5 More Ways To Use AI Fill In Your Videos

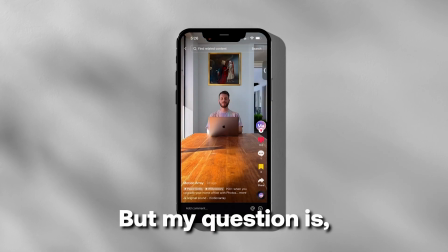0:00 AI Generative Fill has been taking over social media, but my question is this effect the only good use for it?
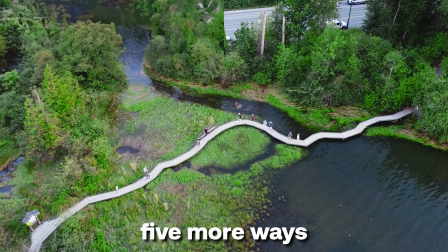0:07 Heck no! So I'm gonna share with you 5 more ways you can use AI Generative Fill in your videos.
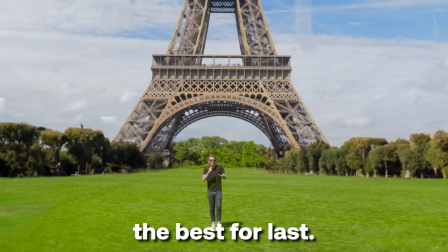0:12 And make sure you stay till the very end because I've saved the best for last. And we're gonna start as soon as you hit that like button.
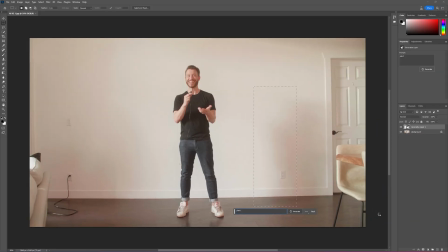0:18 Now, in the last video, I showed you the details of how to use Photoshop's Generative Fill, but today we're just gonna rip through a bunch of great use cases a little bit faster. Starting out simple, but effective, because I realized last time I totally forgot to show you guys the easiest but most effective way to sell this effect with one simple trick.
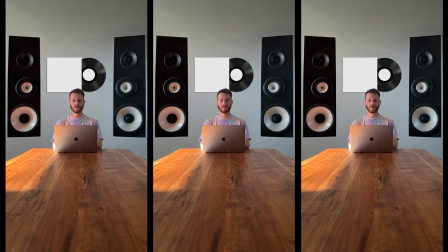0:35 Let's take a look at this effect right here, the classic one you're used to seeing. It's cool, but it becomes a lot more believable when you add camera motion to your shot.
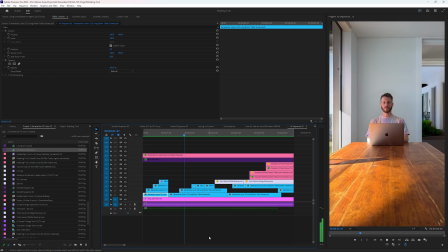0:43 So here's the video that I have of all these different parts of my scene changing.
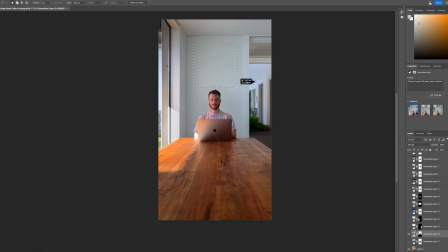0:47 And I did this by taking a screenshot, generating a bunch of fill layers in a row inside of Photoshop Beta, bringing that project file into Premiere Pro,
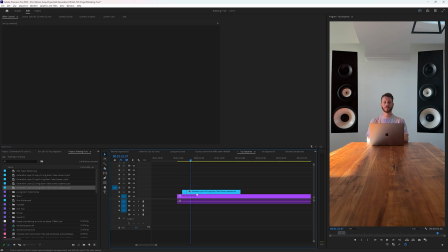0:55 and selecting individual layers and then stacking them on top of each other and revealing them in a particular sequence.
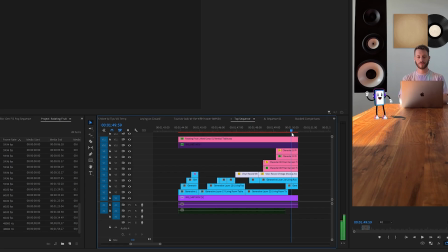1:02 Relatively simple, but now here's the cherry on top. Add the last touch of movement to really sell that it's in the same world by nesting all of your clips
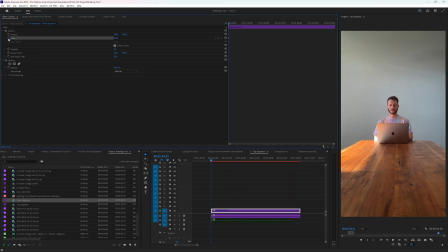1:10 together and then using a simple scale keyframe to fake like you're pushing in slightly on a dolly. It's that simple. This impacts all of your layers identically, so it really sells the effect that what you're looking at is real. And when you pair it with this next tip, it starts to really get effective. And that's to use a story to motivate the change. Just popping things in and out of existence is cool, but by using our story to give it a reason, we can give the effect more impact.
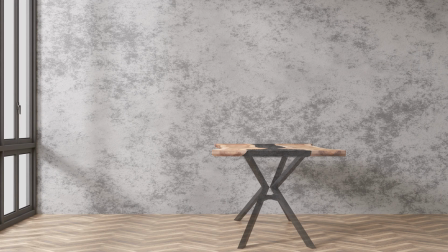1:34 Like if instead of popping these pieces into frame, what if we faded them instead? Why would we do that?
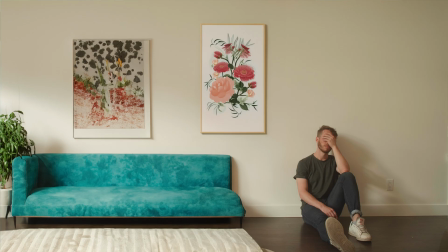1:40 Well, we would do it if the story motivated it. Let's say that you have a character who's going through a breakup, and you film the stuff in their apartment fading away to show that they're about to move,
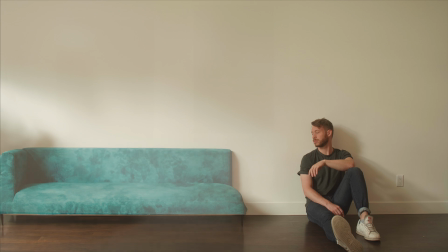1:48 but also to show their deteriorating inner state of being. Except you didn't film all those pieces, you just filmed an empty wall and then added those pieces later with Generative Fill.
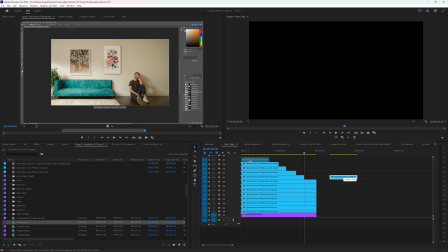1:58 And then threw them all onto your timeline and added a simple cross dissolve to take them away. It's so basic. But if your story motivates the change, then it becomes a lot more powerful.
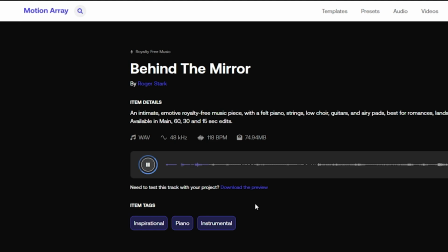2:08 And by adding a sad music soundtrack and some sound effects to really emphasize the fade away,
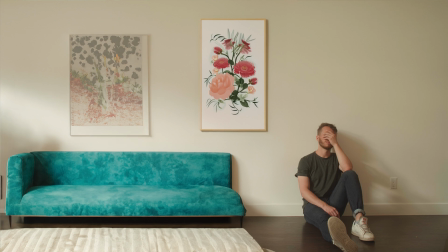2:13 you're further utilizing the story to convey an emotion and an experience.
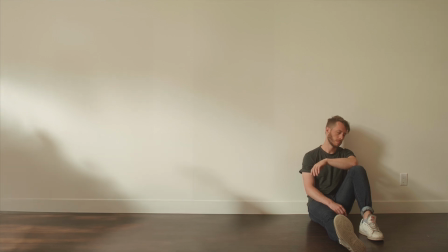2:17 Story is where the true punch comes from for any effect, because you're giving it a reason to exist beyond just looking cool. But okay, maybe you're wanting a more practical use case. So let's use this to make landscape content vertical. This might be the most practical application for a daily basis that I've seen for Generative Fill,
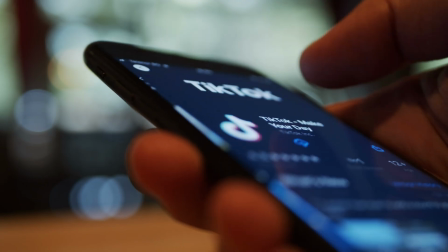2:35 because so much of our content these days is repurposed onto these vertical social platforms, and no one wants to see this black empty space here. So fill it with something more interesting. And the best part is that it doesn't even have to be crazy or realistic, because it's not the focus of the shot.
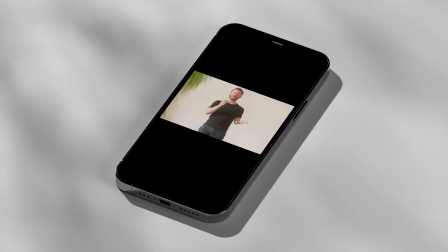2:50 You're actually not adding something cool as much as you're taking away something that was distracting. I've seen people do this for feature films by taking a static shot and generating a fill for the vertical section so it fits on your phone.
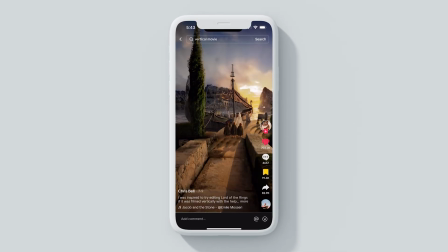3:01 Who doesn't want to watch a vertical version of Lord of the Rings? That's so cool. But that's a pretty niche example.
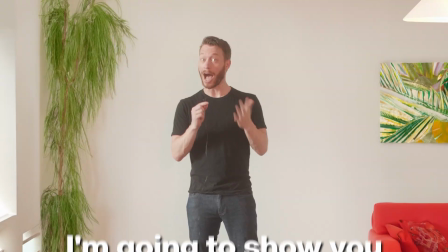3:07 So I also did this with the opening of my last video so that I could post it on TikTok and Instagram Reels.
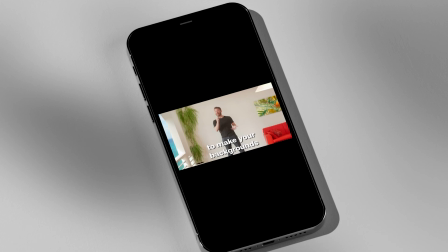3:12 This is what it was gonna look like if I just posted the landscape version and punched in. Gross. You can't even see what I was showing in the shot. So instead of refilming a vertical section for this intro, just select, invert, generate, done. And by the way, if you're using a different editing software than me, you can actually speed up your workflow by just hiding the original layer to have only the generated fill layer present,
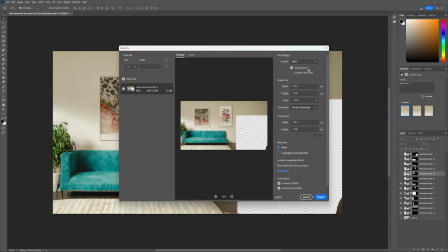3:35 and then you can export it as a PNG and just drop it over top of your scene in any editing software. And the great thing about this is you don't even need to do any masking now after you drop it in. It's super easy. But you know what's not super easy? VFX cleanup work.
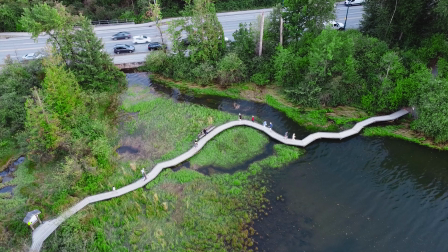3:49 Nope, I lied. That's actually really easy too, because that's our next tip. Do you have a good looking shot, but there's something annoying or distracting happening in the frame?
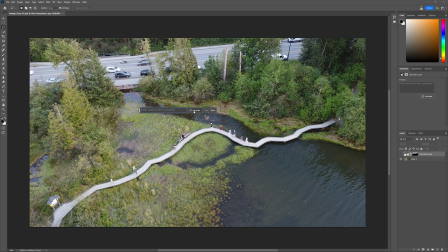3:58 Well, you can take an example frame and select that section that's not working and generate a cover up so that section looks way better than before.